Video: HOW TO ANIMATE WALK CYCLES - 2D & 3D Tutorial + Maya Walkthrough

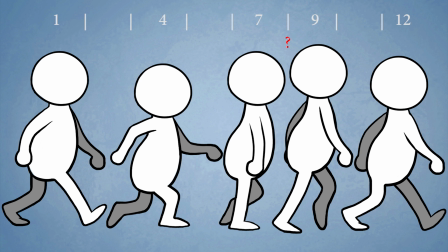[4:08]
But 12 frames doesn't work well with our 5 poses. This would leave us with an odd number of frames between each key. So instead, we can animate on 16s, putting 3 frames in between each key pose. The extra 4 frames aren't going to make a big difference on impact, but if you're concerned about it, you can always tweak the timing later when we change our generic cycle into a specific one.
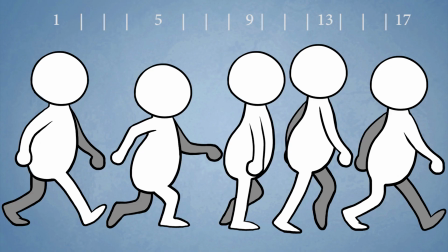[4:28]
Looking at these poses, we have the first contact on frame 1, down position on frame 5, passing position on frame 9, up position on frame 13, and the next contact position is on frame 17, not 16. This is because when we've animated the whole loop, we need to save the second last frame and delete the end key,
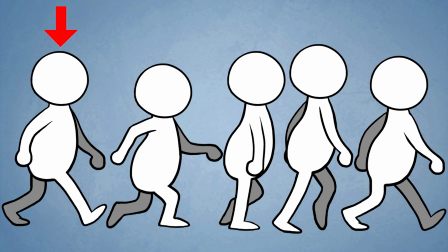[4:48]
so we can seamlessly loop back around to our starting position.
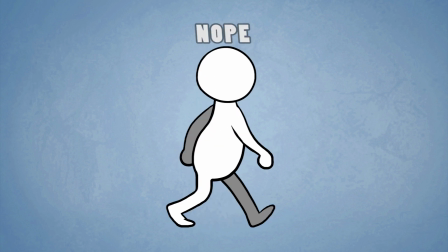[4:51]
If we left that key in the cycle, that frame would play twice creating a hitch, so the cycle is on a 16, but the final position will appear on 17.
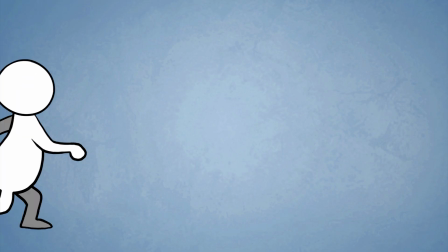[5:00]
Now let's try to understand how these arcs work. The most important arc in almost any action is the hips, so let's start there.
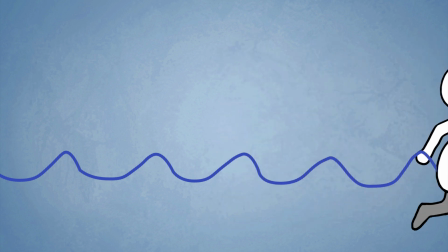[5:07]
This arc will mostly act like a wave, smoothly bobbing up and down, but if you look closely, the time spent arcing up is slower than the arc back down. This is because of gravity. On the way up, it's your own body driving the action, but as we near the peak of the curve, we allow gravity to take the work away from us, which speeds us up on the way down.
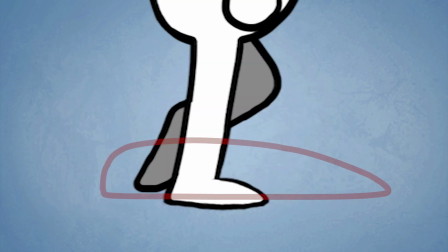[5:25]
Now let's look at the legs and feet. The wave arc on the feet is heavily one-sided, lifting the full way at the back and easing back down towards the front. This arc is exaggerated for the sake of example, so just remember that humans are very lazy. We're only going to raise our feet the necessary amount to not trip.
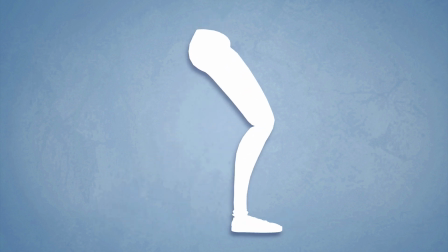[5:40]
The heel leads the action for the foot. It lifts off first, drags, then makes contact with the ground first. The foot has a bit of a slapping action when it lifts off the ground, followed by the drag. We need to make sure we feel the difference in timing on these actions.
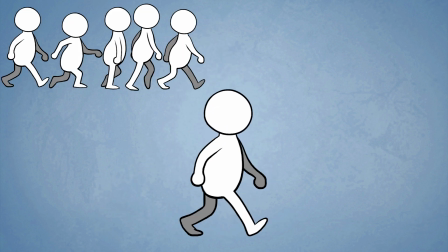[5:53]
Now let's attach the leg to this action. The leg is completely straight on the contact frame, and it's most bent on the passing position. Just like with the foot, there's a difference in timing we need to look out for. A quick impact from the contact to the down position, and a gradual straighten for the up position, and gradual bend for the other foot's turn on the ground.
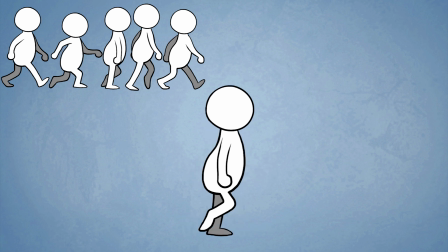[6:11]
Think of it like gears rotating, but with a slap on the back of it. Now let's look at the arms.
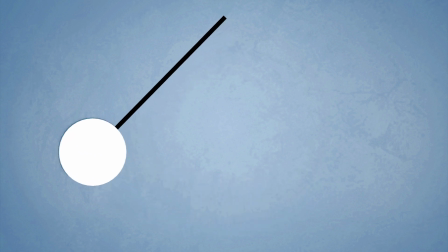[6:16]
The arms work just like a pendulum. A pendulum works by having very few keys on the transition, and lots of close together keys on each side.
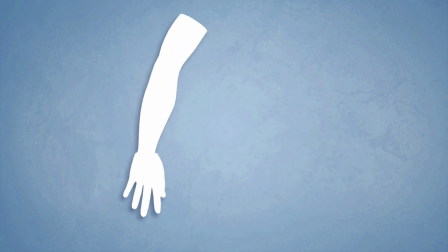[6:23]
Each key on the sides gets closer together as they go. So if we take that logic and apply it to the arm, all we have to do now is accommodate the bending elbows and the wrist.
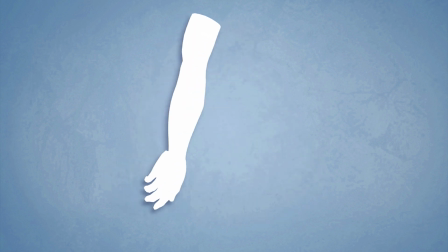[6:32]
The elbow reacts with a drag. The arm moves back, and the elbow bends trailing behind it.
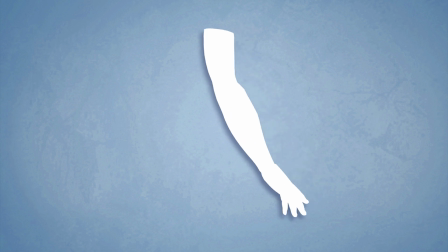[6:37]
It eventually catches up and straightens on the way back forward. If you want to get extra cartoony, you can break the elbow on the way back. Give it a small bend to drag backwards, unnaturally. It will make your arcs look buttery smooth, just make sure it's barely visible so the viewer doesn't think it looks painful. Again, felt, not seen.
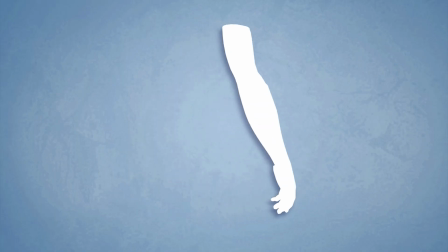[6:57]
The wrist will also drag, but this time it's the elbow driving the action, and the wrist can naturally bend in both directions. The hands can even move in a figure 8 arc if you want to get fancy. Don't forget to also add subtle movements on the fingers. They'll be driven by the wrist. That was a lot to get through. Is everything making sense so far? There's still a lot to learn, but let's jump into Maya and go through it while actually making something.
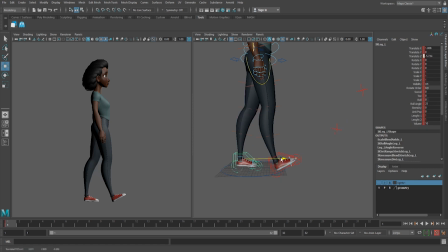[7:19]
I'm going to focus on posing the hips, legs, and feet before looking at anything else so I can concentrate on these arcs and make sure they're working. From posing out the hips, twist the pelvis to favour the front leg. Your hips are helping you carry the foot forward.
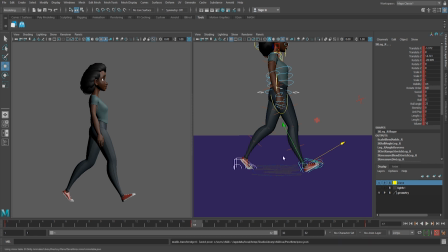[7:33]
Do a pass to sway the hips after you get the up and down movement. The high side of the hips will be on the planted leg. The shoulders in front view will counter this, tilting opposite the hips. What I'm doing here is adding in the 5 key poses in an exaggerated way so that I can tone it down later and then I'm transferring them to the other side.
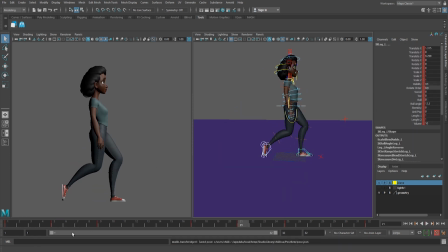[7:50]
It's always easier to start exaggerating and then tone it down than it is to have it toned down and try to exaggerate it later.
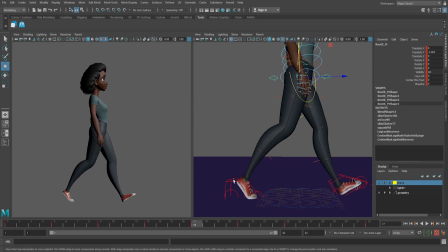[7:57]
The fastest way to transfer your poses from one foot to the other is to add these as poses in
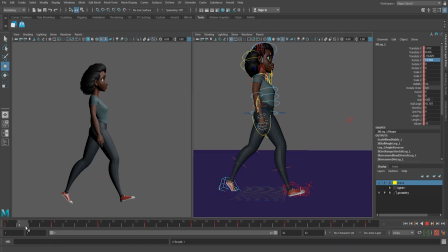[8:02]
your studio library and then use the mirror function to paste it on the other foot.
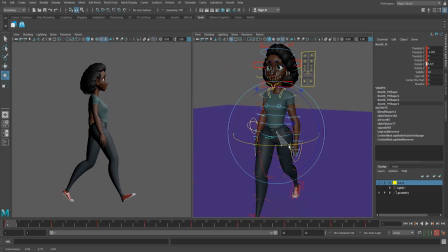[8:07]
Once you have your feet in the starting and ending positions and then set the tangents to linear, try not to move your feet in the translate Z while you're posing them.